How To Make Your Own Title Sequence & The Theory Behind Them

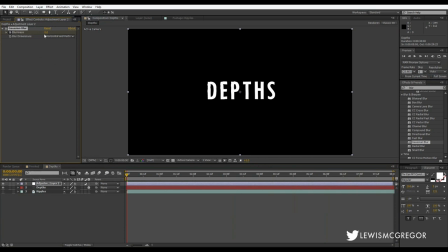So we're just going to have an adjustment layer here and add on some blur and again as the item see we'll say as the body the text as it rises to the surface as there's more light available it's going to become less blurry so I'm just going to add some key frames here
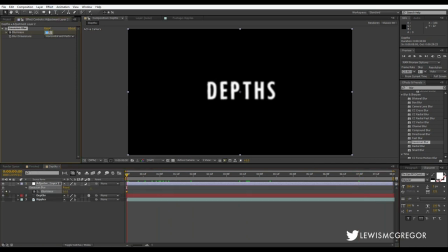and adjust the blurriness for when it rises to the surface it's going to be a lot more a lot less blurry sorry and now I'm going to also add a mesh warp and a mesh warp is essentially it adds a grid to your composition and
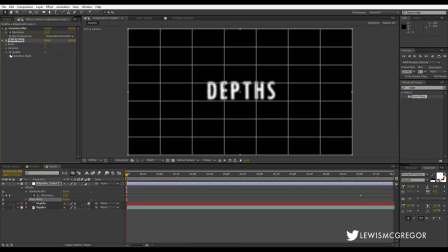you can adjust the displacement and distort essentially everything underneath the adjustment layer and again I'm going to set a keyframe and I'm going to kind of make it look as if it's running through as if it's traveling through water we're going to give it more of a of a stream type
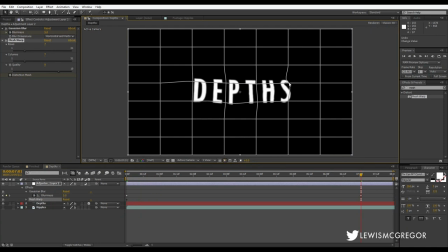feel so let's have a look at this now okay
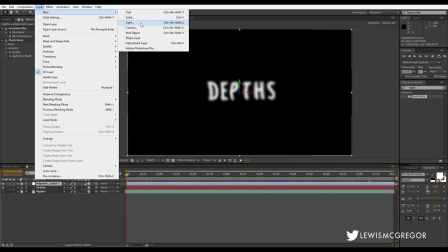now that's looking pretty good and for our final effect we're going to add a light layer as i said earlier the
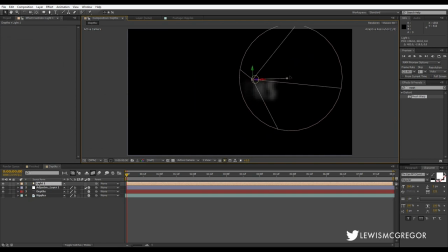deeper something is there's less light so we're going to have it come into the light and as it reaches the surface theoretically you should be able to see it properly but in this murder mystery show the bodies they disappear they don't come back out of the lake or whatever so it's going to come to the surface again
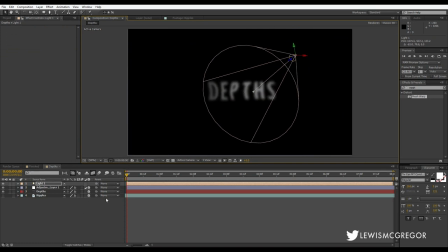it's going to disappear All about symbolism and themes that we're going to try and incorporate into this as that's what our show is about. And finally it looks something like this.
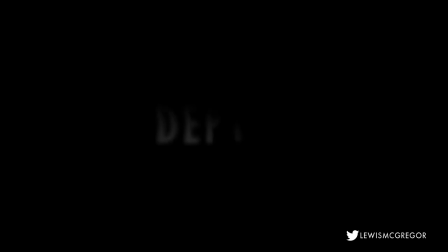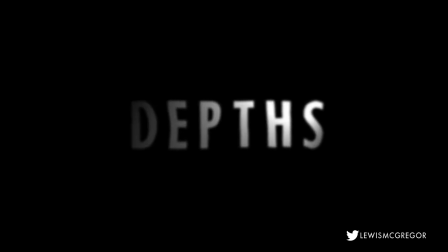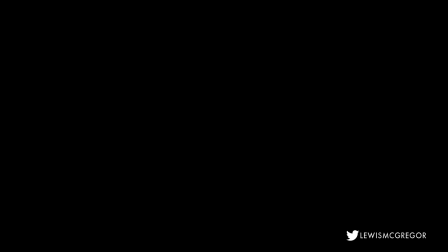It looks pretty good, it's kind of got like a lost feel to it. Alright, so back onto the theory.
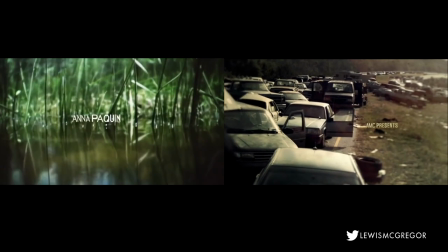The most popular way of working with a title sequence is to use a montage of shots.
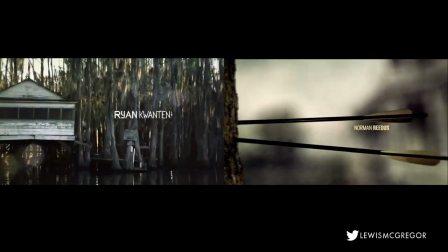If you're working towards a web series which runs for around 15 minutes, then I think a 25 second title sequence may help establish your show's identity.
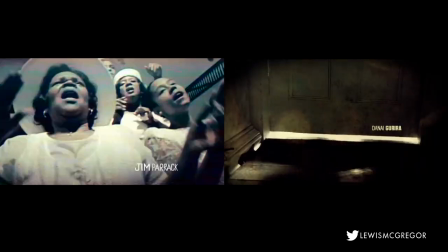Montage title sequences often work best when you don't have a direct relation to the show itself. What do I mean by that?
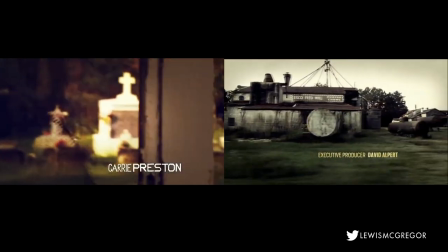Well let's have a look at these two montage title sequences. True Blood and The Walking Dead. Now what can we note that are absent from their title sequences?
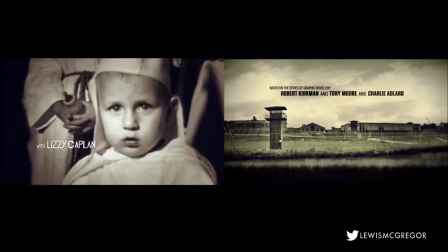If you notice there's hardly any focus on the actors who star in the series. Actual locations which are used in day-to-day scenes are quite absent.
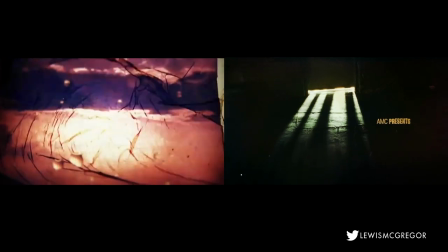In fact a lot of things from the actual series is missing, instead we are presented with a series of symbols and themes that will be present throughout the series or film.
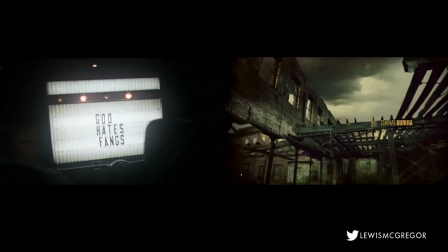As mentioned before, a title sequence is essentially a movie within a movie. You can connect your audience to a medium on a completely different level.
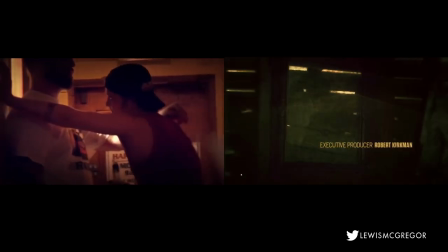If you studied media or you're studying media within school, you will often deconstruct sequences like this.
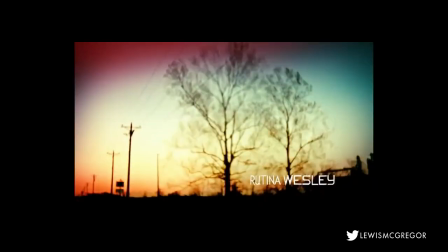So let's take 10 seconds from True Blood and let's see what we can learn from the series from just 10 seconds of the title sequence. Okay, I got this information from the following frames. It looks like we're going to be in rural America.
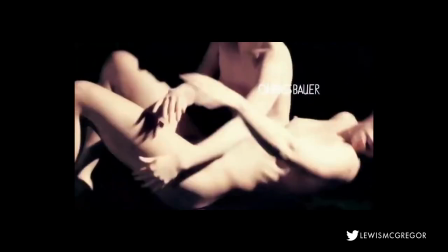There's a heightened sex sequence with film nudity. Let's me know that this is going to be an adult series and two sex is going to be involved within the series.
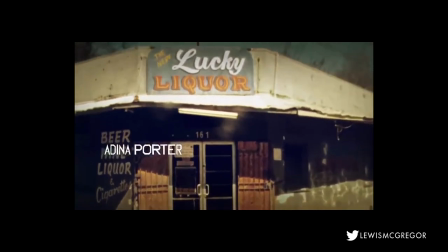The theme of religion is present, which is juxtaposed to a run-down liquor bar. So does this say that the characters in this series see religion as a run-down thing?
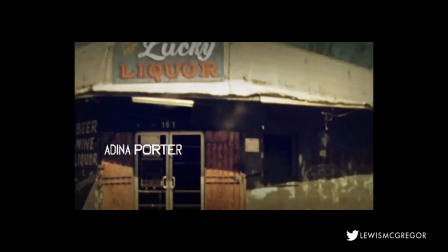Is it something people turn to when everything else has failed? Then we have a civilian being carted away by the police.
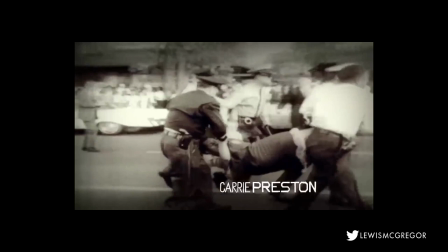He seems to be out numbered six to one so are the main characters going to be outnumbered by the bad guys or does this say to us that the establishment will not protect you from what looks to be the same film role we have a number of white middle-aged men looking at
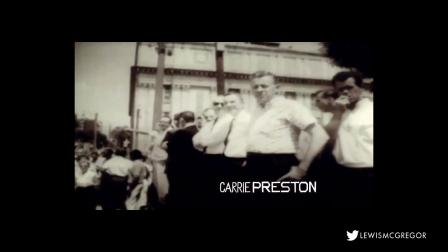us the audience as outsiders or as if we're not welcome it offers the question as who isn't welcome in this series the period of this film stock looks like it might be from the civil rights area a period of time where those who are from a different race fought for equality.
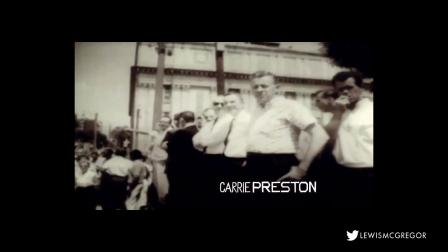Presumably, one would know that this show is about vampires. So does this implication suggest that vampires are fighting for their rights? We quickly see a glance of a few gravestones, which is a very direct symbol of death.